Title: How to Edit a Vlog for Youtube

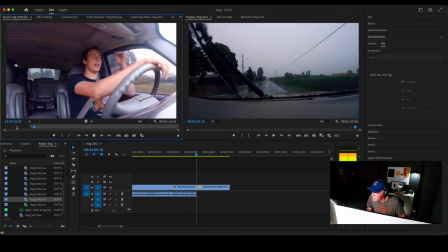So I've discovered that I'm probably an old man because I've recently just started drinking coffee black, which I'm pretty sure makes you an old person. Because I always remember my grandpa just drinking coffee black. Grandma and grandpa, they don't care.
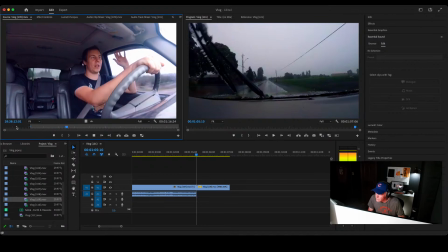They don't care if there's creamer, they don't care what. They just want their coffee. Don't care what kind of coffee it is. It could be Folgers, it could be...
And so right here, he's going to pause for an inordinate amount of time.
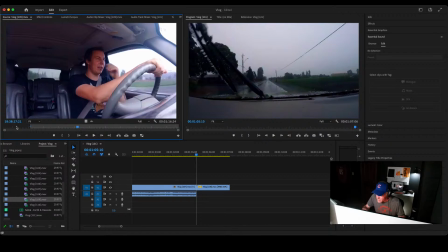We're going to go ahead and bring all that in, and we'll edit it out later. So that is just that first, this is just that first pass.
It could be 2 months old. It doesn't matter. Coffee's coffee.
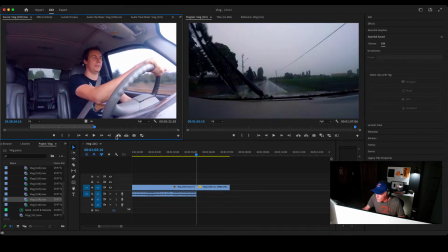And so right about there is where we're going to do an insert. Now, you can also just hit the comma key on your keyboard, and that will bring the clip in as well. Let's make this, see if we can get this a little smaller so you can see.
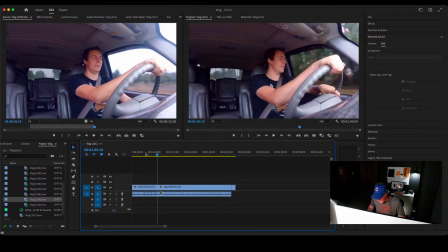So going back through. Hey, Sammy, how are you? Just in time, man.
So I've discovered that I'm probably...
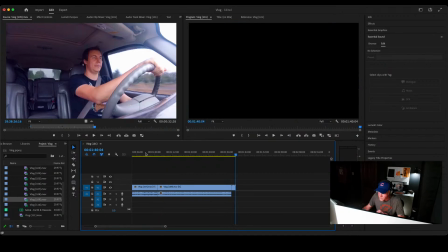All right. So we're going to move on. We've got like 2 clips left, and we're almost through our first pass.
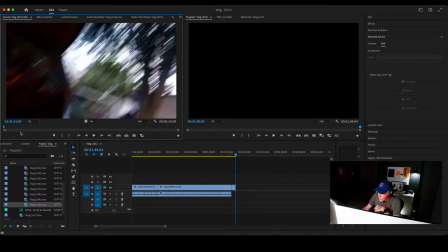So we're going to play through this.
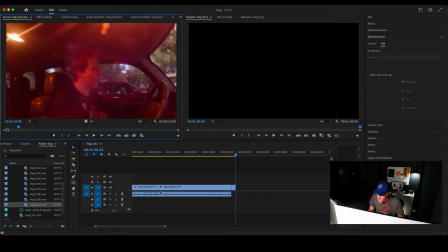Okay, we are going to use the J key to back that up just a little bit. We want to get him making that exhalation sound because he's home, and that's the point of this. So right about here, I think we're going to do...
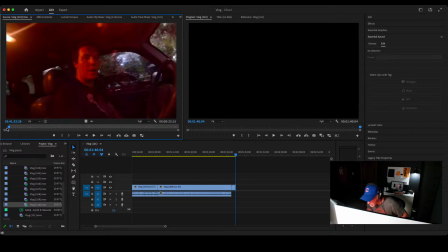My grandmother used to drink Maxwell House coffee black when I was young. I think I drank that when I was much younger. If I remember, it comes like in a blue can, or it used to. I think they're all plastic now.
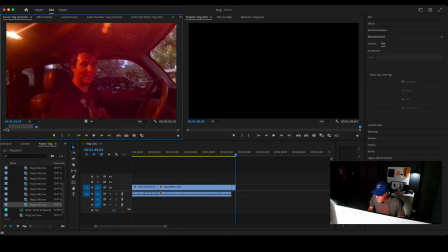Mission accomplished.
So right there, when he says mission accomplished, we're going to wait a second or so, bring that in. And so we will, again, comma key. Thank you, Sammy.
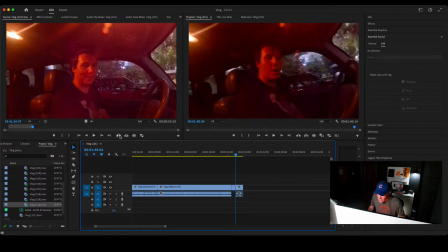It's good to be live again. It's a little nerve-wracking. Sammy goes live all the time. So does Walter. And so when you do it all the time, it's kind of this whole second nature thing to you. And for me, it's I don't do it that often anymore. So you may notice in this last clip, this is the clip right here that we just brought into the timeline.
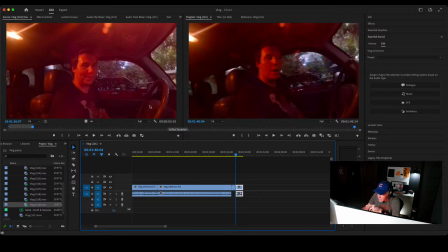Now again, we're going to use part of this clip that's left before the clip we just brought in. And so we moved our timeline indicator, which is this right here, back between these last 2 clips so we can insert it right in between them.
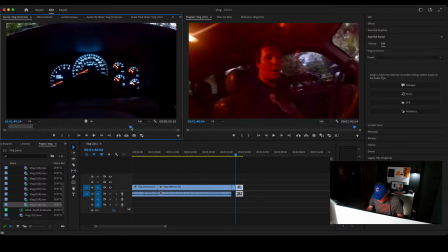So we're going to move this forward quite a bit. Start playing it. Okay. Right about there, we're going to hit an in point or an out point.
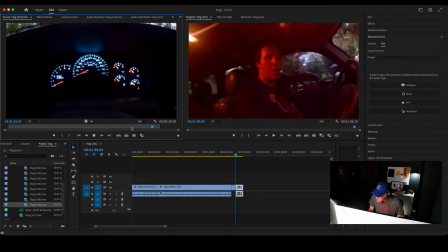Move it back a little bit right there. In point, out point. So we're going to go ahead and insert that.
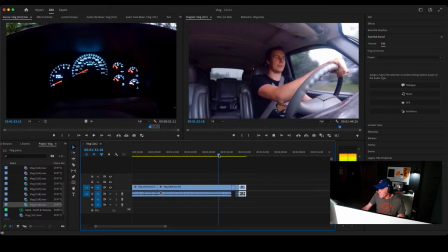We'll play it back.
It could be 2 months old. It doesn't matter. Coffee's coffee. Mission accomplished.
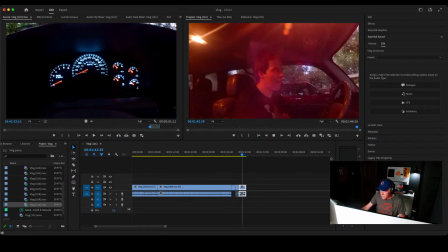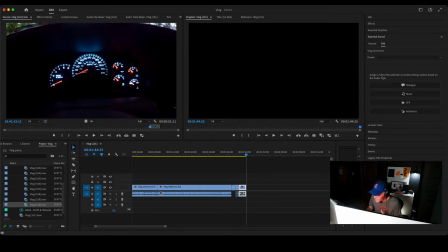So obviously I wanted the mission accomplished to be after he turned the car off. You know, if we'd have done mission accomplished, then he turned the car off, it kind of left you thinking, I think it flows better this way if we have the car being cut off and then the end of that clip.
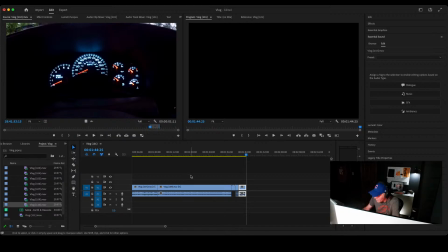So we'll go to the end there, click on that.